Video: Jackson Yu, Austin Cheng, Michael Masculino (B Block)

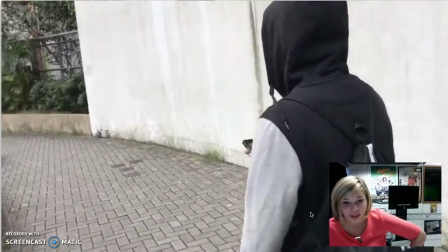251s
You guys have done really well editing this film to get the short clips that are in continuous action.
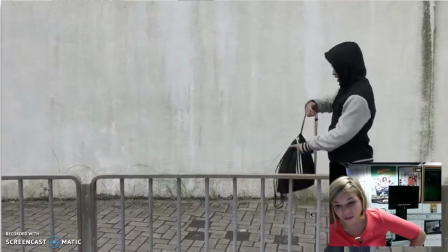256s
The thing about action genre is that there's always short clips and there's always very intense music.
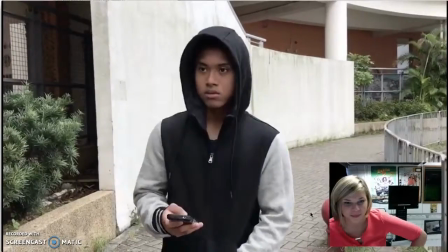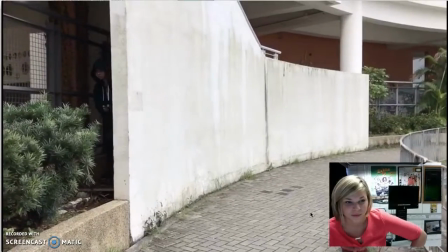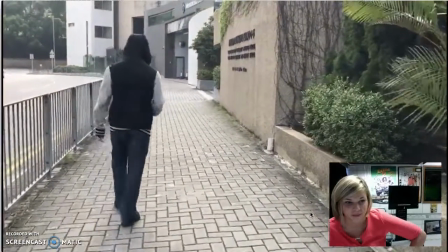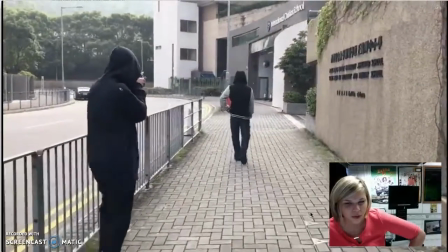280s
I'm not sure about this music choice as far as him just being followed.
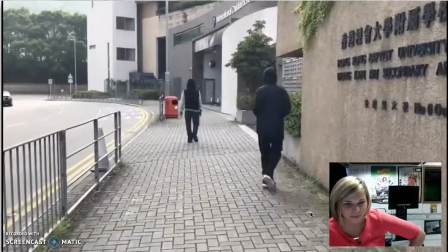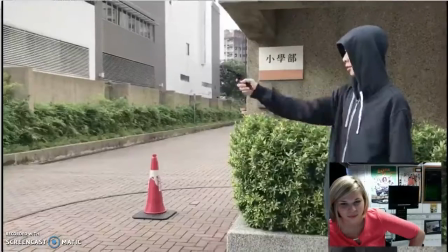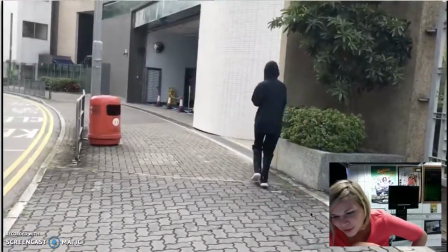299s
You guys need to study up on action films on how the villain actually carries their gun.
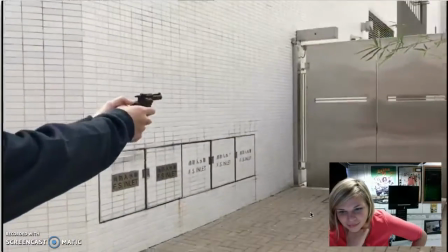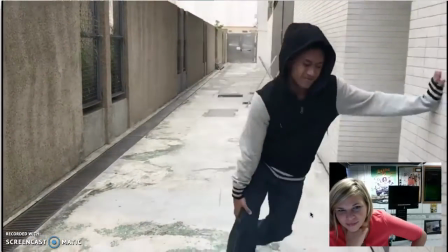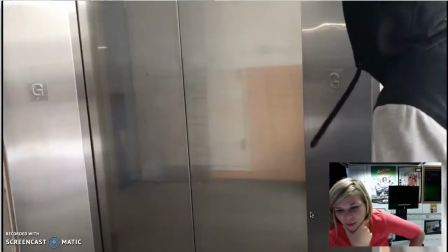313s
Very James Bond to be slipping away without anyone noticing.
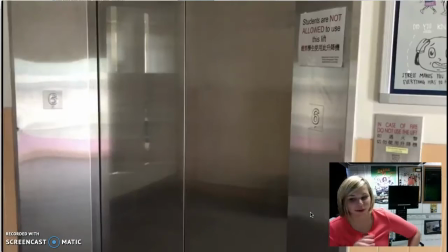321s
There needs to be some better audio transitions, though, because there's plenty of time where there's no non-diegetic sound,
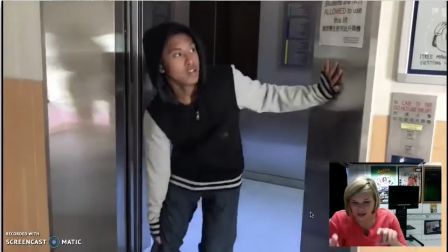328s
and that kind of makes the diegetic sound feel awkward.
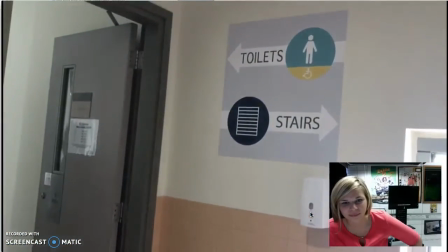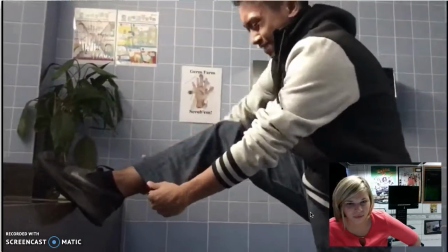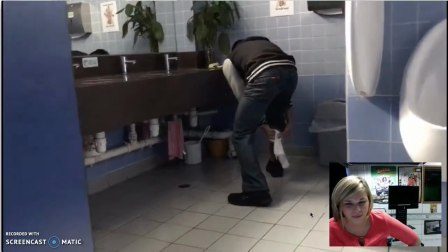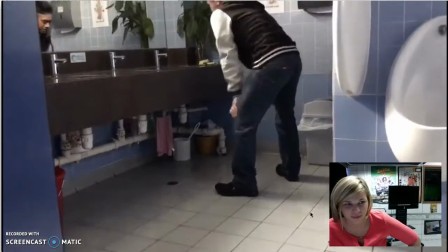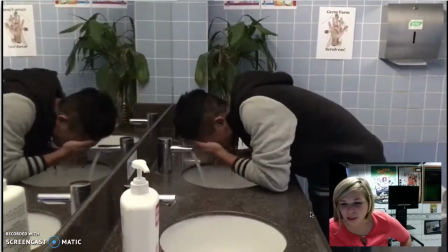366s
Some of the clips are a little bit too long,
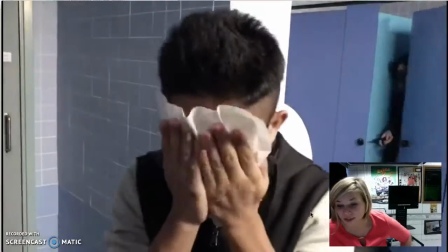370s
where there needs to be some quicker changes in between the clips to get different points of angle and keep the motion up.
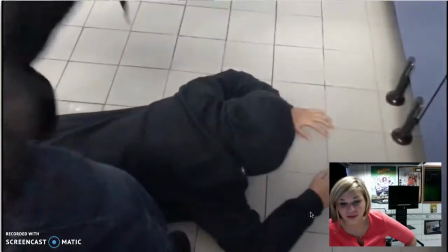380s
Good fight scene to include, although ew on the boys' bathroom floor.
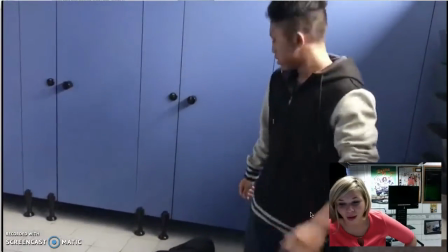388s
Ugh.
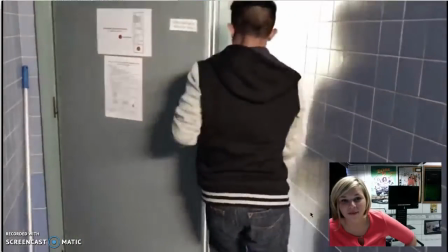392s
See, we still need some music to make it feel like there's something going on still.
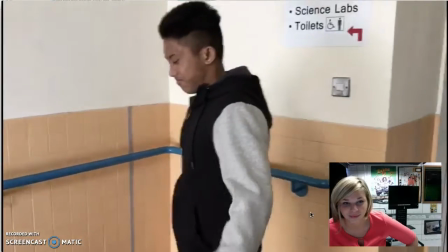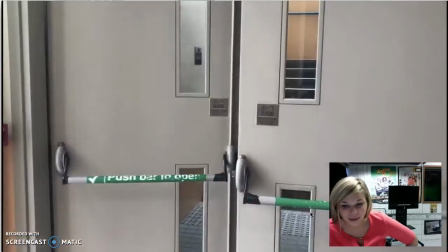403s
Obviously a little bit of a J cut there.
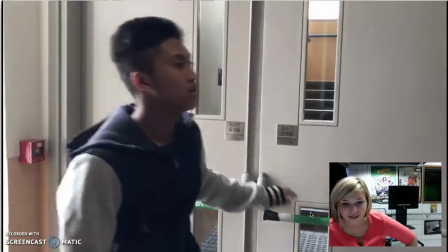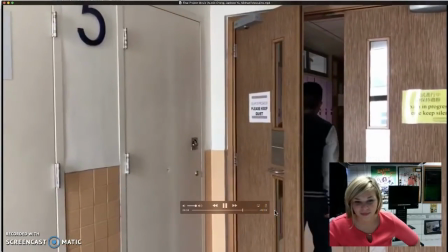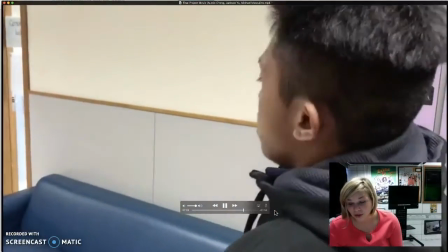419s
And this movie is actually getting quite long now that you guys have included so many of these transition shots.
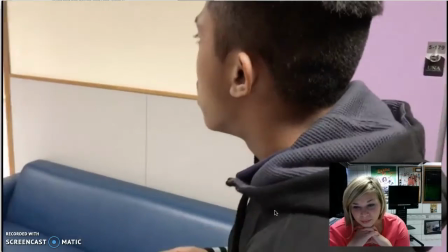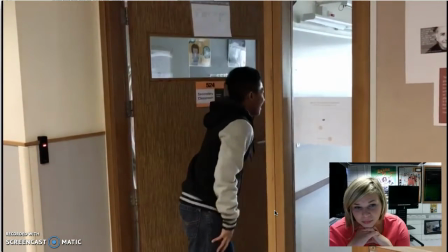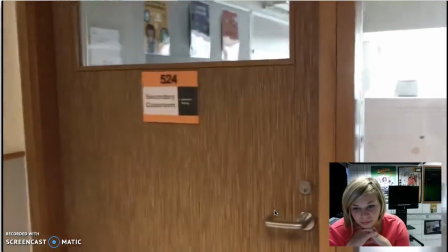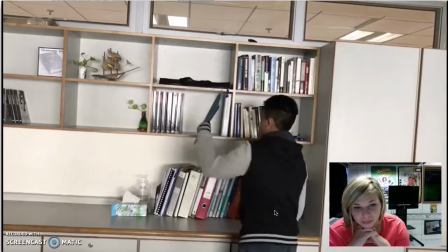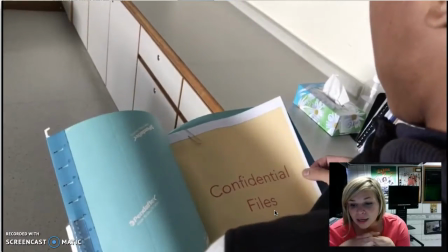460s
I think it's very random that he knew to look for that,
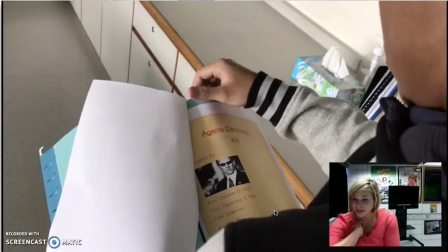463s
because honestly what I was thinking he was doing was trying to find some way to fix his wound, his bullet shot wound that he got in his leg.
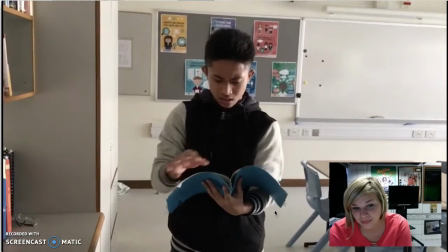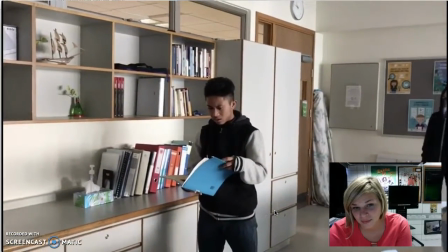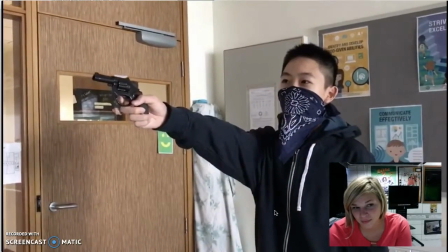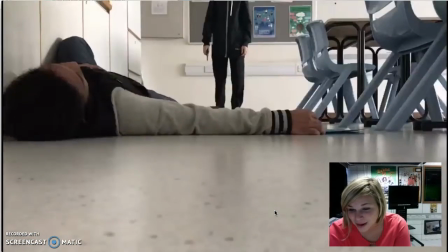488s
You guys needed some kind of sound effect there.